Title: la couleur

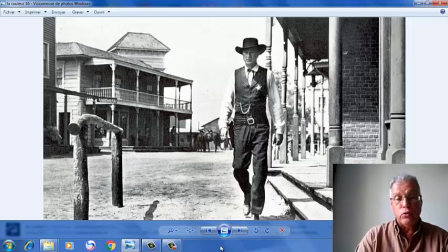499s
Comme dans ce film de 1952 de Très siffleur à trois fois de Fred Zilman que nous allons analyser à partir du vendredi prochain. Et il se trouve que les gens ne vont pas délaisser pour plusieurs raisons l'utilisation du noir et blanc en tant que technique,
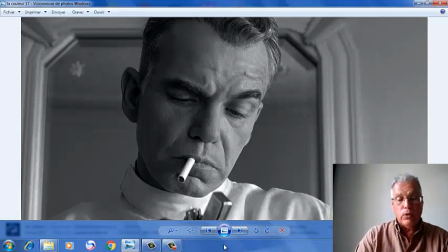519s
en tant que procès technique. Comme dans ce film qui date de 2011, il est réalisé par les frères Cohn, The Barber. The Barber est un film en noir et blanc, bien que les frères Cohn peuvent très bien utiliser la couleur.
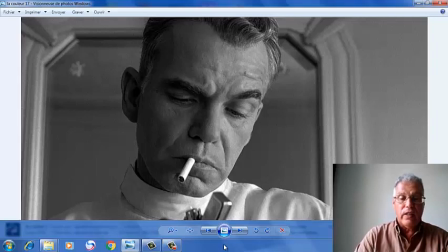536s
C'est par nostalgie d'ailleurs qu'il revienne un petit peu à l'utilisation et au procédé.
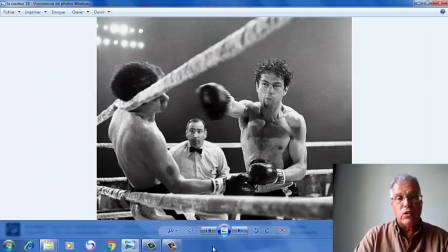543s
Martin Scorseseur a su très très bien utiliser aussi la couleur 1976 dans son film Regine Bull. Regine Bull qui relate la vie de Jacques Lamotta, d'ailleurs personnifiée par Robert De Niro. est pour lui un sujet historique et
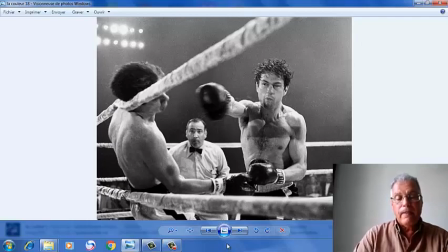563s
aurait plus de crédibilité vis-à-vis du public si on utilise le noir et blanc.
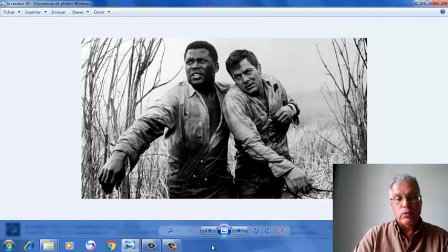571s
Le film de Stanley Kramer 1958, La chaîne, est aussi un film qui utilise le noir et blanc. bien que Stanley Kramer pouvait très
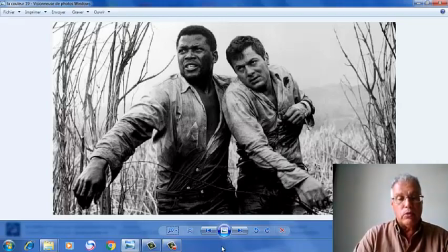585s
bien se passer du noir et blanc et utiliser la couleur qui était devenue très courante dans les années 50 et pourtant pour donner plus de tragédie plus de drame à son film il va utiliser
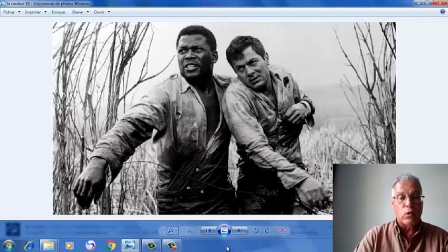600s
la couleur c'est un film pessimiste c'est un film sur le racisme comme ça devient un sujet d'actualité déjà Stanley Kramer s'intéressait un petit peu à ce sujet c'est un film à voir on aura peut-être l'occasion de l'analyser un jour.
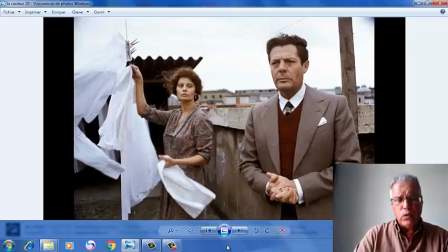615s
Dans le film 1977, une leçon particulière d'Ettore Scola,
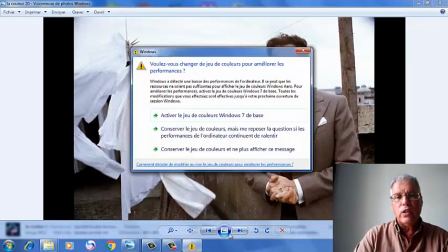622s
le souci d'Ettore Scola était d'utiliser une couleur qui se trouve entre le noir et blanc et la couleur.
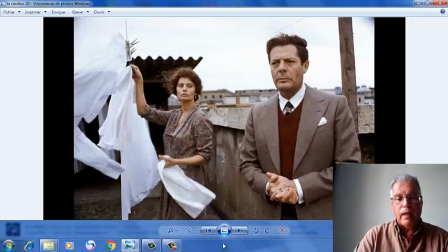628s
C'était une couleur pâle qu'elle avait utilisée justement pour essayer de reproduire un petit peu l'Italie durant l'occupation allemande. et la leçon particulière une journée
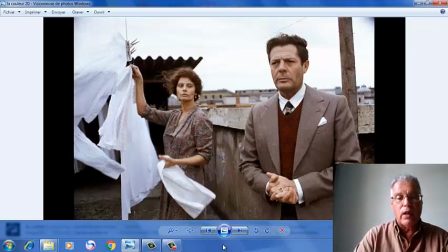645s
particulière est un film qui a marqué l'histoire du cinéma italien ne serait-ce que de ce côté technique
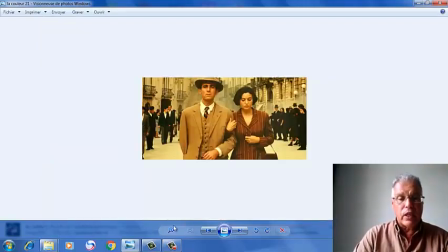653s
comme dans le film d'ailleurs qui est assez récent qui a été tourné en partie au Maroc Malena
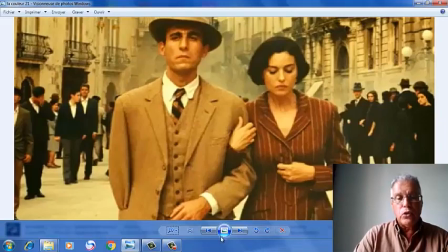659s
utilise des couleurs très très pâles juste pour rendre crédible une période comme vous êtes en train de le voir Malema revient un petit peu sur le pouvoir de la mafia dans les années 30 et
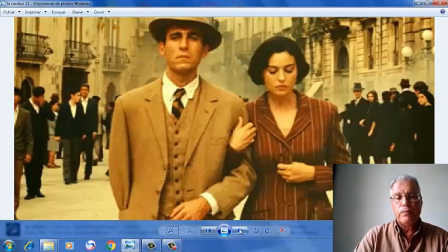675s
40 et il fallait bien nuancer la couleur nuancer la couleur c'est une utilisation
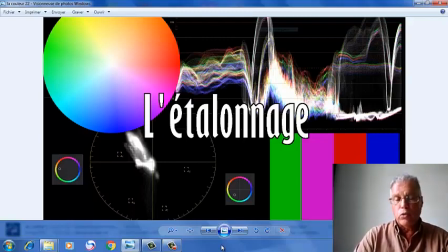682s
adéquate de l'étalonnage qui est une opération très courante d'ailleurs c'est une sorte aussi du trucage parce que les couleurs qu'on peut voir sur l'écran ne sont pas nécessairement les couleurs du tournage donc on
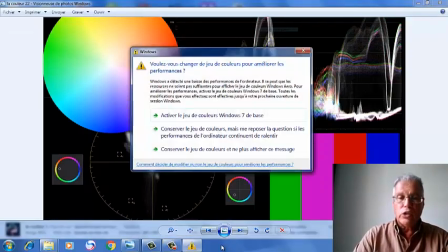696s
est d'emblée dans un trucage, un trucage au niveau de la couleur, et c'est un trucage visuel.
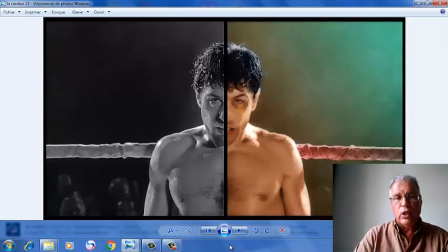707s
Voilà, par la suite, on a constaté qu'il y a une nouvelle technique avec le développement de la technologie, on peut rendre les films noir et blanc en couleur, on peut les rendre en couleur comme vous êtes en train de voir, avec Djiboul, il y a une partie gauche, noir et blanc, c'est l'original, la partie gauche, c'est le film colorisé,
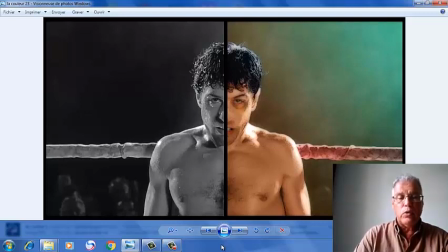725s
c'est une technique d'ailleurs qui n'a pas eu beaucoup de sympathisants, beaucoup de soutien un peu partout dans le monde, parce qu'il s'agit là d'un trafic, il s'agit là de dénaturer la réalité, surtout la réalité bien sûr et les couleurs.